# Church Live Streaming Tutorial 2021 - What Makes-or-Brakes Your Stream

Okay, so are you looking to live stream your pastor's online Bible study?
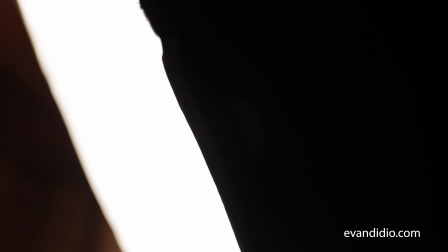4s
Well, last night was our Christmas service and I got to live stream my pastor's Christmas online Bible study.
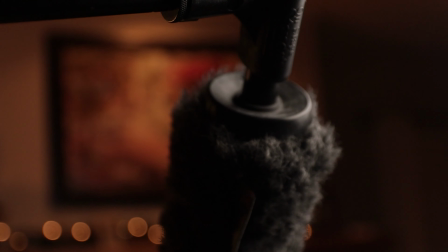10s
It went great. We had more than 700 people watching and I especially like the way it looks. So I wanted to make sure that I came on here and told you guys about everything that you need to know about
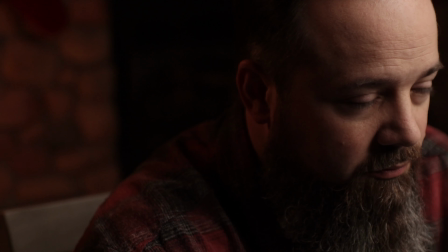20s
creating a good online Bible study that looks good on camera and is appealing to the listeners. Now, I'm not going to be talking as much about tech in this video, Although, as you know, if you've watched a lot on the channel, I do a lot about the tech side of things.
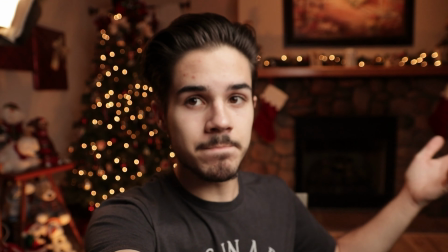32s
But I'm going to be talking more about the composition in this video. These are the things that really make the difference. You can have a $10,000 camera, and if you don't get the lighting right, it's not going to look good. So that's what we're going to be talking about in this video. And stay tuned to the end because I'm going to be sharing with you an extra little bonus tip that if you want to upgrade from like a webcam or your phone whenever you're live streaming to like a professional camera and a DSLR, I'm going to be sharing with you what you actually need to do that because it isn't as simple as buying a camera and Connecting it to your laptop. That's not as simple as that So stay tuned till the end for that awesome little tip that I'm really excited about but let's jump into the video All right,
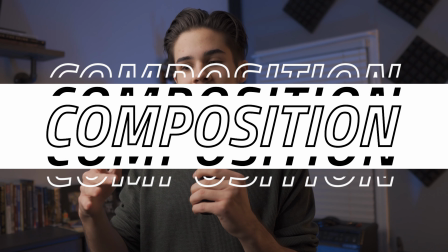70s
so my first tip is composition composition is one of the biggest Ways to tell a story using a camera a lot of times people don't realize how important composition is Sometimes the camera will be leaning far back in the head In fact, try that out.
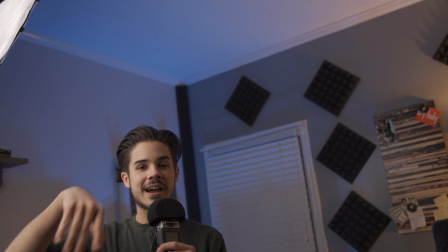83s
Lean the camera back a little bit, and my head's all the way down here in, like, the bottom left corner. It doesn't look good.
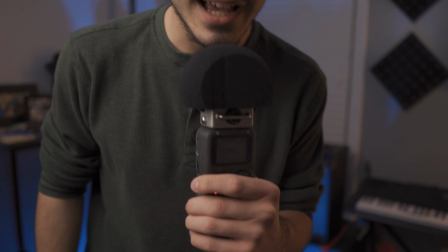88s
All right, bring it back. Or lean forward a little bit. Or it's like this, and I'm looking into the camera like that.
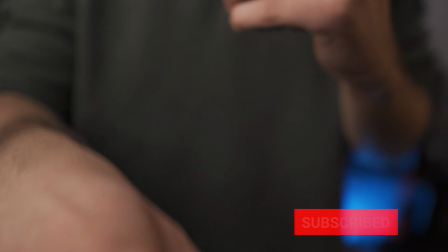94s
Okay? Hey. You can tell while Alana's operating the camera. All right, all right, back up. So composition really makes a huge difference. So what do I recommend with competition? Competition. With composition. So last night, Pastor Alan, my pastor, was in center frame at a table.
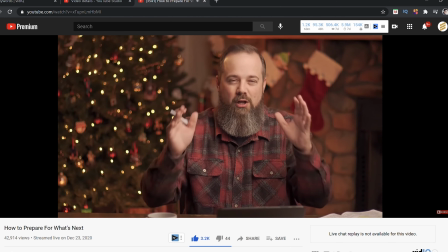111s
This was more of a sit-down Bible study type thing. I was using a 50mm lens, for those of you that know what that is, with a 1.8 aperture.
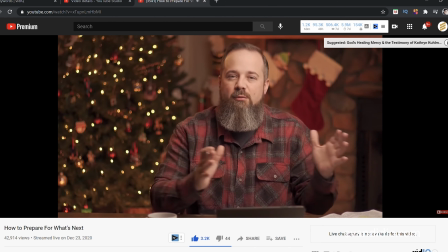118s
Of course, Christmas tree in the background looked beautiful. I mean, you're seeing the footage right now. And we're going to get to audio here in tip number three. I just gave a spoiler, but hey, audio is very important, and we'll talk more about that later. But he was center-framed, and there was a good-looking background.
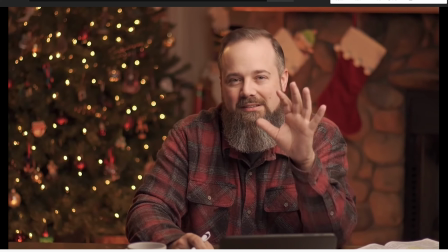133s
So I wanted to make sure that the image wasn't very cluttered, that there wasn't a lot of random stuff, boxes, dirty dishes in the background, blankets. I don't want any of that in the background. I want it to be a clean background. And I'm going to spend time figuring that out. And dealing with composition, I won't go deep into this, but there's something called the rule of thirds,
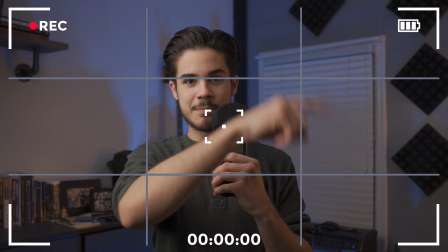151s
where there are literally three by three by three boxes on a camera.
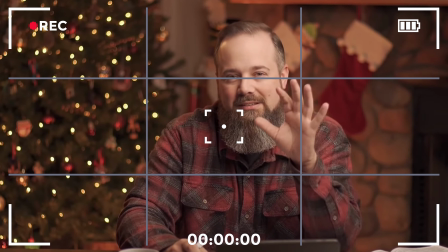159s
And in fact, you're seeing some of this right now. Three by three by three boxes that help you compose the image.
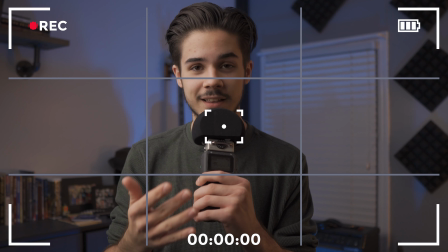165s
So right now my I'm in center frame right now. I hope I am at least Alana's operating the camera So we'll see how this looks at the end, but I am in center frame.
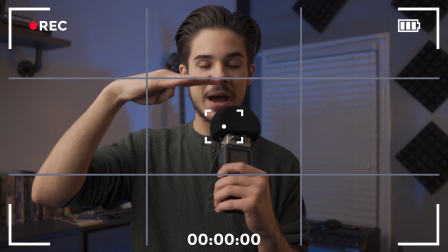173s
My eye is about on that
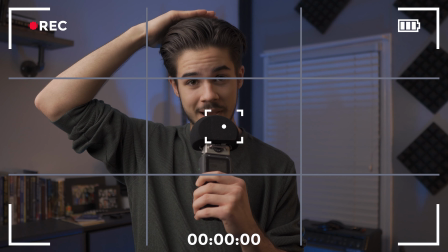176s
Second line that's with and there's a little bit of room between my head and the top of the frame That's usually a perfect composition.
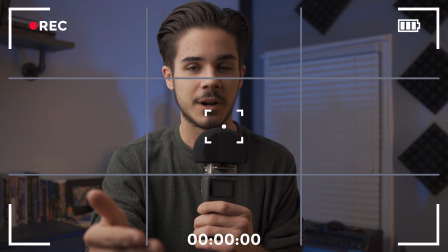184s
This is great for one-on-one. I'm talking to a camera now sometimes Stay keep the camera right there.
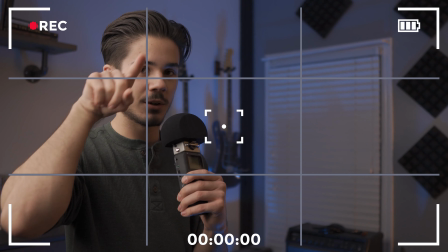190s
Don't follow me Sometimes you can also have your eyes kind of on this little corner area right here if you're looking more that way.
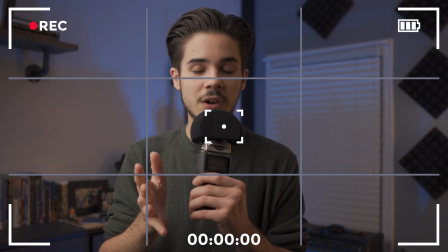197s
But if it's just you and you're doing an online Bible study, this is usually the best.
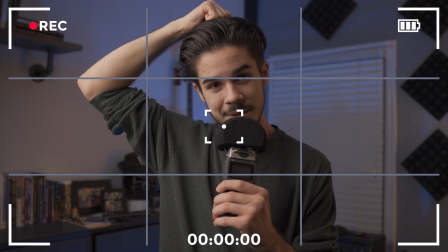201s
There's a little bit of room between my, just a little bit, like a few fingers, maybe a fist, maybe a fist between my head and the top of the, on the top of the frame. And you can see down to about right here in this area or so. That's usually a good, comfortable composition. And if you think about it, whenever you're watching movies, different shot compositions compositions give you different feelings.
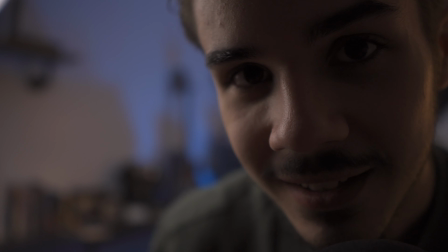222s
Some shot compositions that are really close like this will feel, you know, like, I don't know, trapped or like you're in a smaller space. Whenever I'm like this though, even though this is a small room, it's looking like a bigger room with plenty of room to record video. This is just my bedroom, I mean my bed's right there, so the composition makes it look like a better space than it even is. So composition is very important.